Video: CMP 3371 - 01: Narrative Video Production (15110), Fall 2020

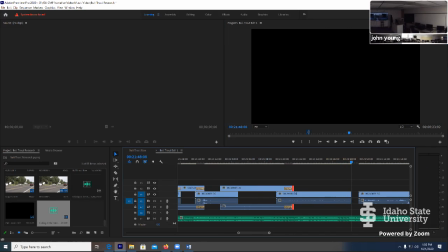8:34 And I put a time in.
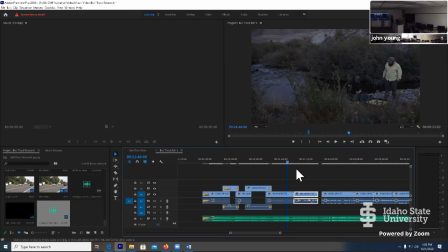8:36 So let's see if now this, I would call this an emotion shot.
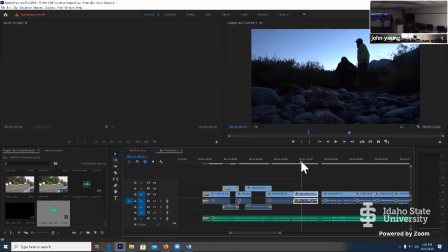8:44 I would save this for that one of those highlighted areas, but again, just keep moving.
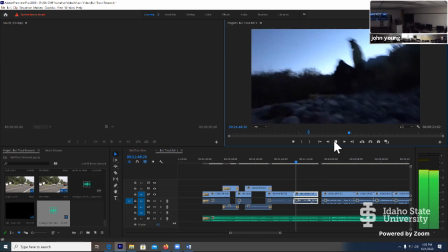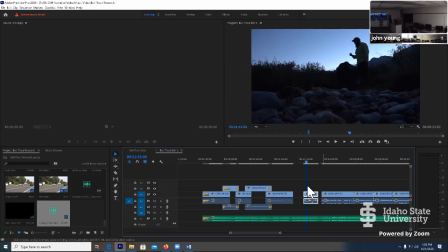8:57 Okay, I've got a beautiful action point there where he flips his hand down. Looks like I really struggle with this shot. I mean, one thing I try to do in the field is
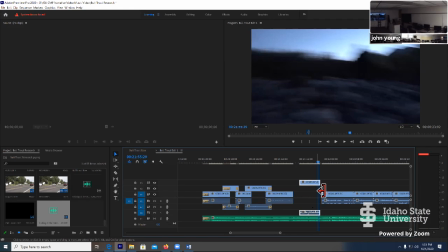9:18 like I know why here. There we go.
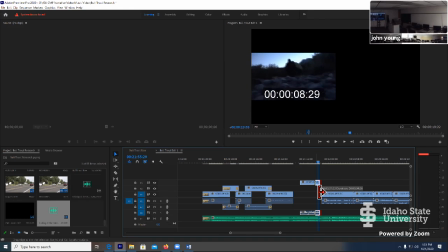9:24 If I'm rocking the shot, I will make sure that I get a good 5 seconds of whatever I was after. But I missed because I was rocking. I have this quick shot, but then it starts bobbling again in the rocks. Yeah. But after the bobble, I know, okay, now I actually have the shot, and I need another 5.
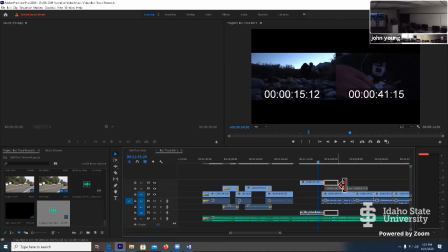9:43 I got to roll another 5-10 seconds to get something worthwhile here.
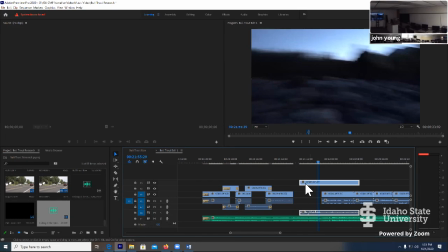9:48 So you can see I held that for another 10 seconds after I'd wasted 10 seconds getting it to settle down.
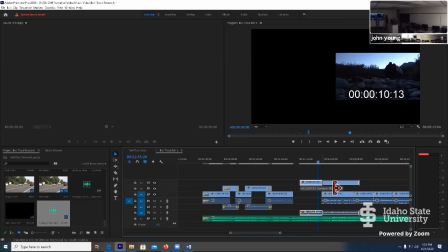9:55 Discipline in the field, discipline shooting. I did that. Yeah.
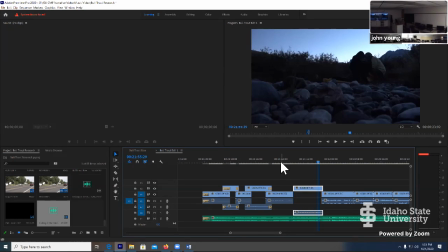10:00 it sucks when you have the perfect shot, but you didn't hold it long enough.
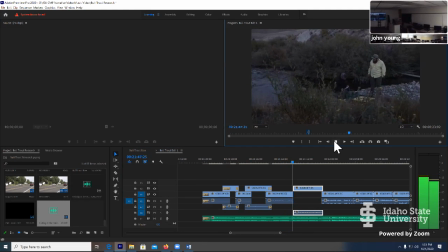Now, as you can see, it looks a little weird because I'm not cutting on action.
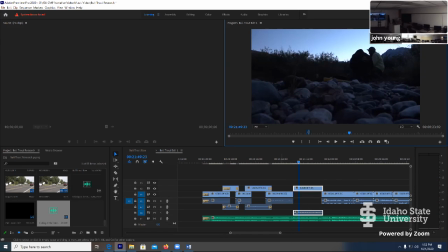10:20 Now you'll buy it, but I just noticed this. So I see
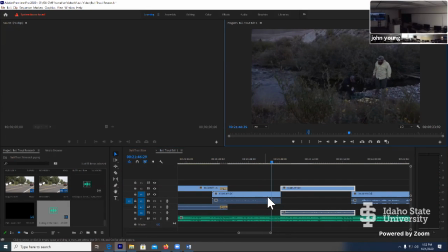10:26 right there where he reaches, that's a good action point. So I can just slide this clip down about that far, and now that action will be on the edit there. And I have to check my front end and see if I compromised it, which I did.
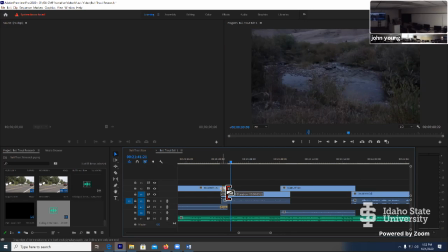10:47 So I got to shorten my dissolve because I'm picking up a little bit of black.
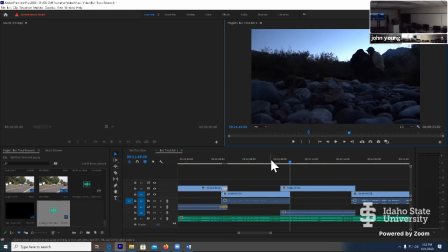10:55 And then if there's movement in this shot, it will complement that right there. So I'm going to probably just the hunter. There's a huge difference between starting still and picking it up in the middle of that.
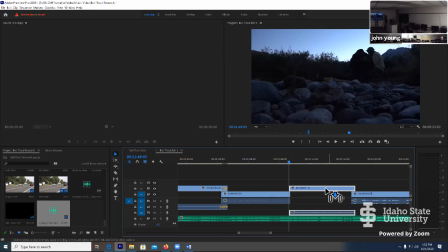11:13 It's as simple as that. So this is when we're, when I'm looking at optimizing cutting on action, that's what I'm talking about.
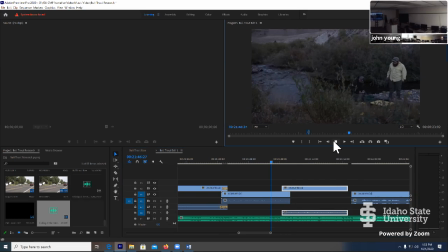11:19 It's just tweaking.
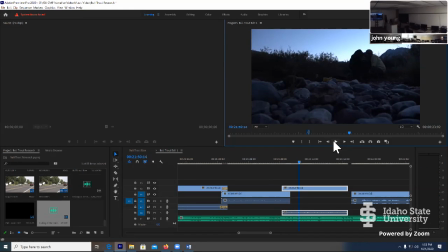11:24 Something about the motion that makes it work better. Okay.
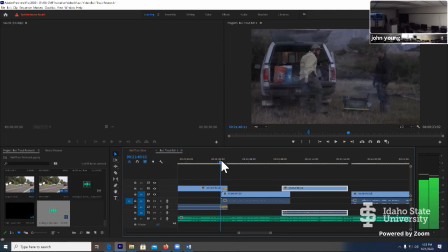11:27 So you can see I've done some transition work, but mostly I'm getting the right shot.
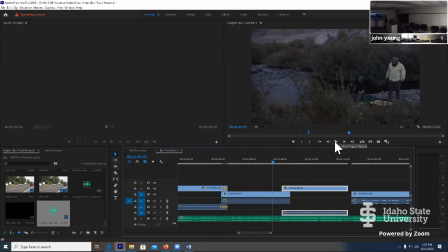11:34 My edits, my transitions are correct now.
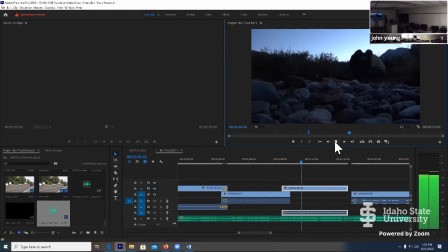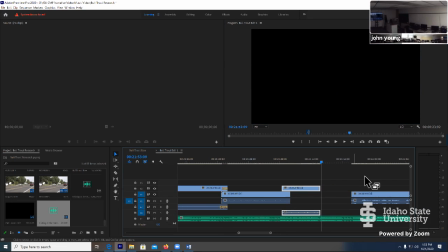11:44 And then keeping in touch with the excitement of music.
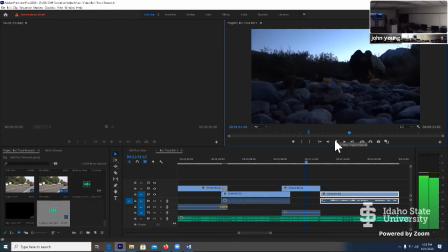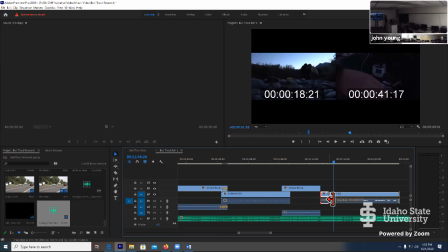12:02 Again, I don't like the stat. I don't like being on a still there to open, so I'm going to even camera movement, acts as cutting on the action.
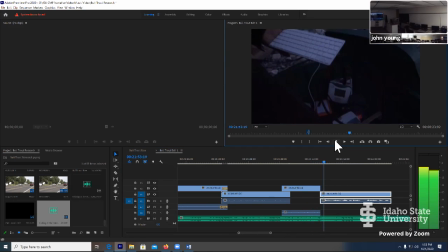And I was recording him, so now I've got too much nat sound, and I would go deal with the nat sound later,
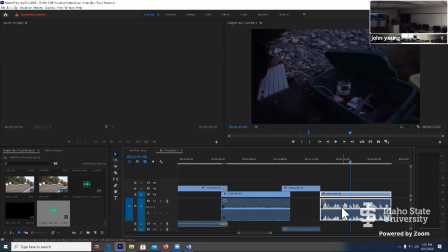12:24 but you can adjust your audio if you expand the track, right? I grabbed this area and pulled it down. I could just drop this audio. I should be able to grab this bar and bring it down. I don't need to get, I don't want silent video.
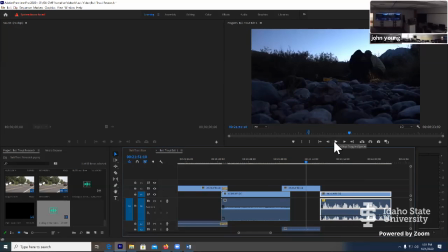12:40 You definitely want your nat sound.